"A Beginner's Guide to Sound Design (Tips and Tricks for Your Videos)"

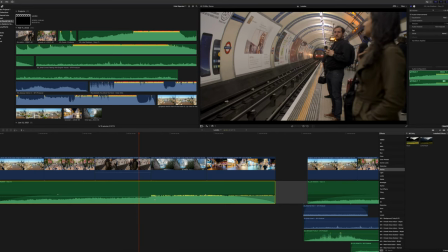476s
And then you can see right here,
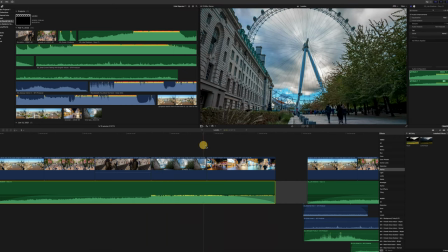478s
the hit happens. boom and we're on to like fast moving content right but that's a basic sort of way of doing sound
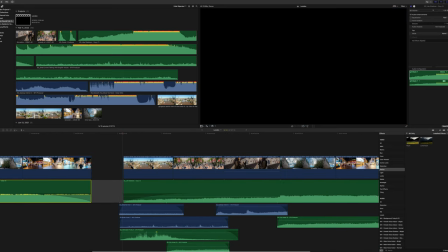485s
design which sounds pretty good however this next section over here is
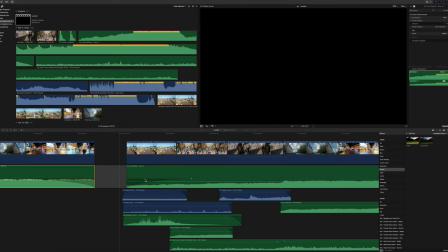490s
really not overly sound design but just these few tracks right in here really add so much to it and this is the bass audio track the light shadows by oy and what i'm going to do is i'm going to delete the audio track out of here and play it through one time so you can get a feel for like what the sound effects are in
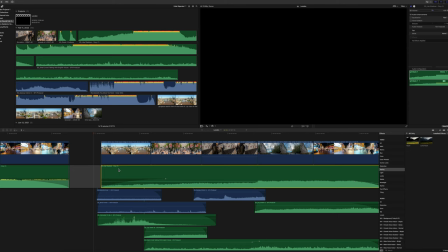509s
the background because sometimes it's a little hard to hear with the audio track. So let's delete the audio track for a second. Here's the video with just the sound effects. Okay, I'm going to need everyone to forgive the continuity break here. There were some video issues with the recorded clip of Final Cut, so I had to redo the video. All right. Anyway, where we left off was we were going to check out the video without sound effects. So let's do that real fast.
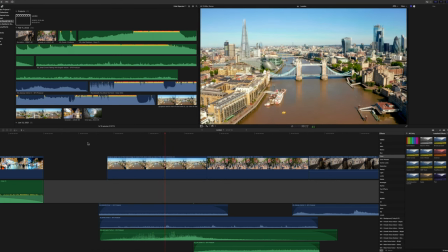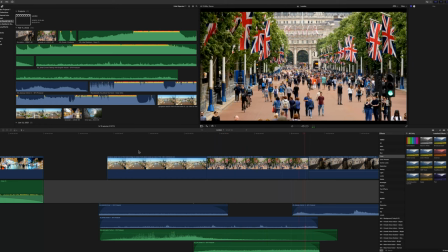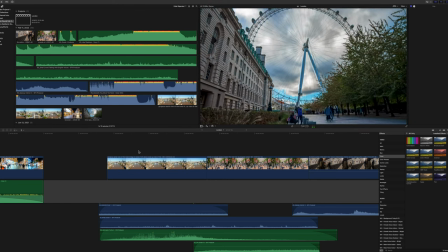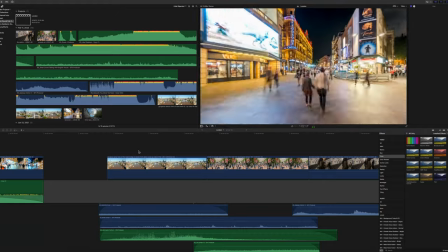All right, now let's go ahead and add the audio track in and check out some things in the edit here. Now you always wanna fade in and fade out your audio and you can create crossfades between all of your clips real easy in Final Cut Pro with option T, but you know, whatever editor you're using, check and see the keyboard shortcuts for crossfades. But they're very important because if you don't add a crossfade or a fade in and out, Sometimes you'll get this popping sound and it'll be like very apparent when you're listening to your clips back.
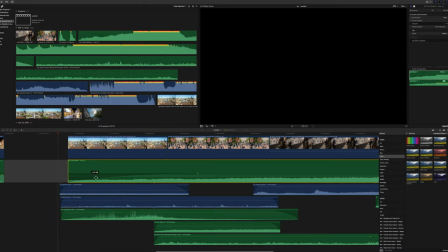607s
So you want to always, always use the fade. Now, there's different degrees of the fade. Like this one was a little bit longer. Like I really wanted it to just build with the song. So that's why this fade is so long. But these are just sort of like real quick fades so that the audio comes in smoothly.
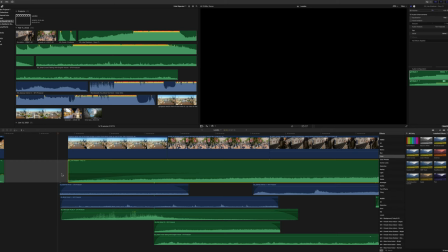627s
And also what the fade sort of does here at the beginning is it just sort of like pulls you into the scene, right? Because the audio tracks come in, see these sound effects come in before you ever see any of the actual video. So that just sort of helps bring your viewers along into the journey. It's sucking them into the video, right? Now watch, watch it. Did you feel that like pull into the video? You know, all that sort of just sets the scene in your mind.
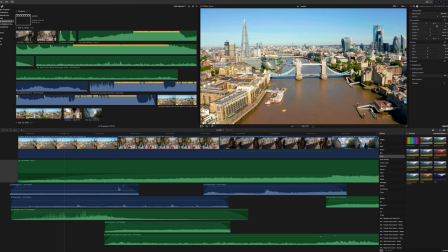659s
Okay, now along the same lines, you can see the audio here, right? Like, so this track right here is like the water sounds. And you can see the water sounds sort of flow into the next track or the next video, I mean.
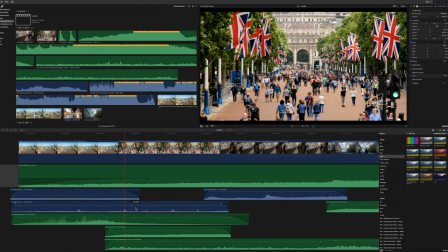673s
And it just sort of gently fades out. And that's really a nice way to like transition people between scenes too. You don't want like the hard cut. but you want it to just flow between the scenes to take the people on a journey here. It just feels a lot more seamless if you overlap the audio.
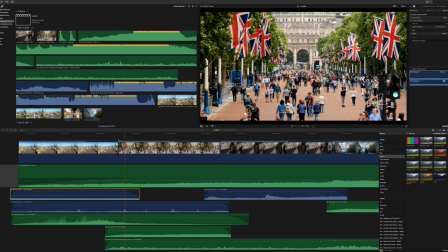690s
So you can see the audio here is overlapped into the next clip and also see this is the subway sound.
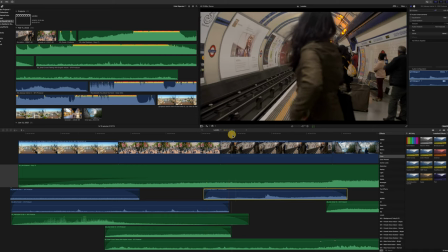696s
It comes in before the subway clip actually starts playing there.
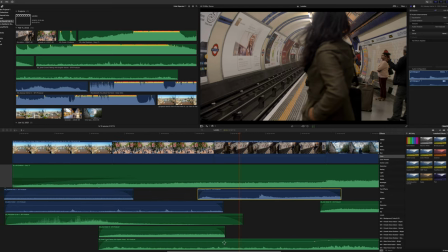700s
Another thing I wanted to point out is this audio track down here at the bottom is the talking.
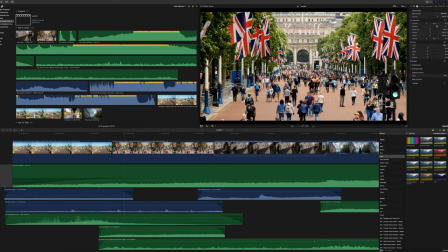706s
Now the talking goes, you know, all throughout these scenes. There's people in all these scenes.
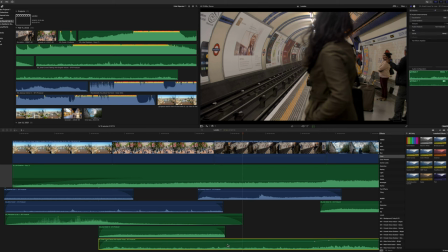711s
So it's also possible to just leave your audio down there and let one track go the entire time like this to create the ambient background noise of people talking.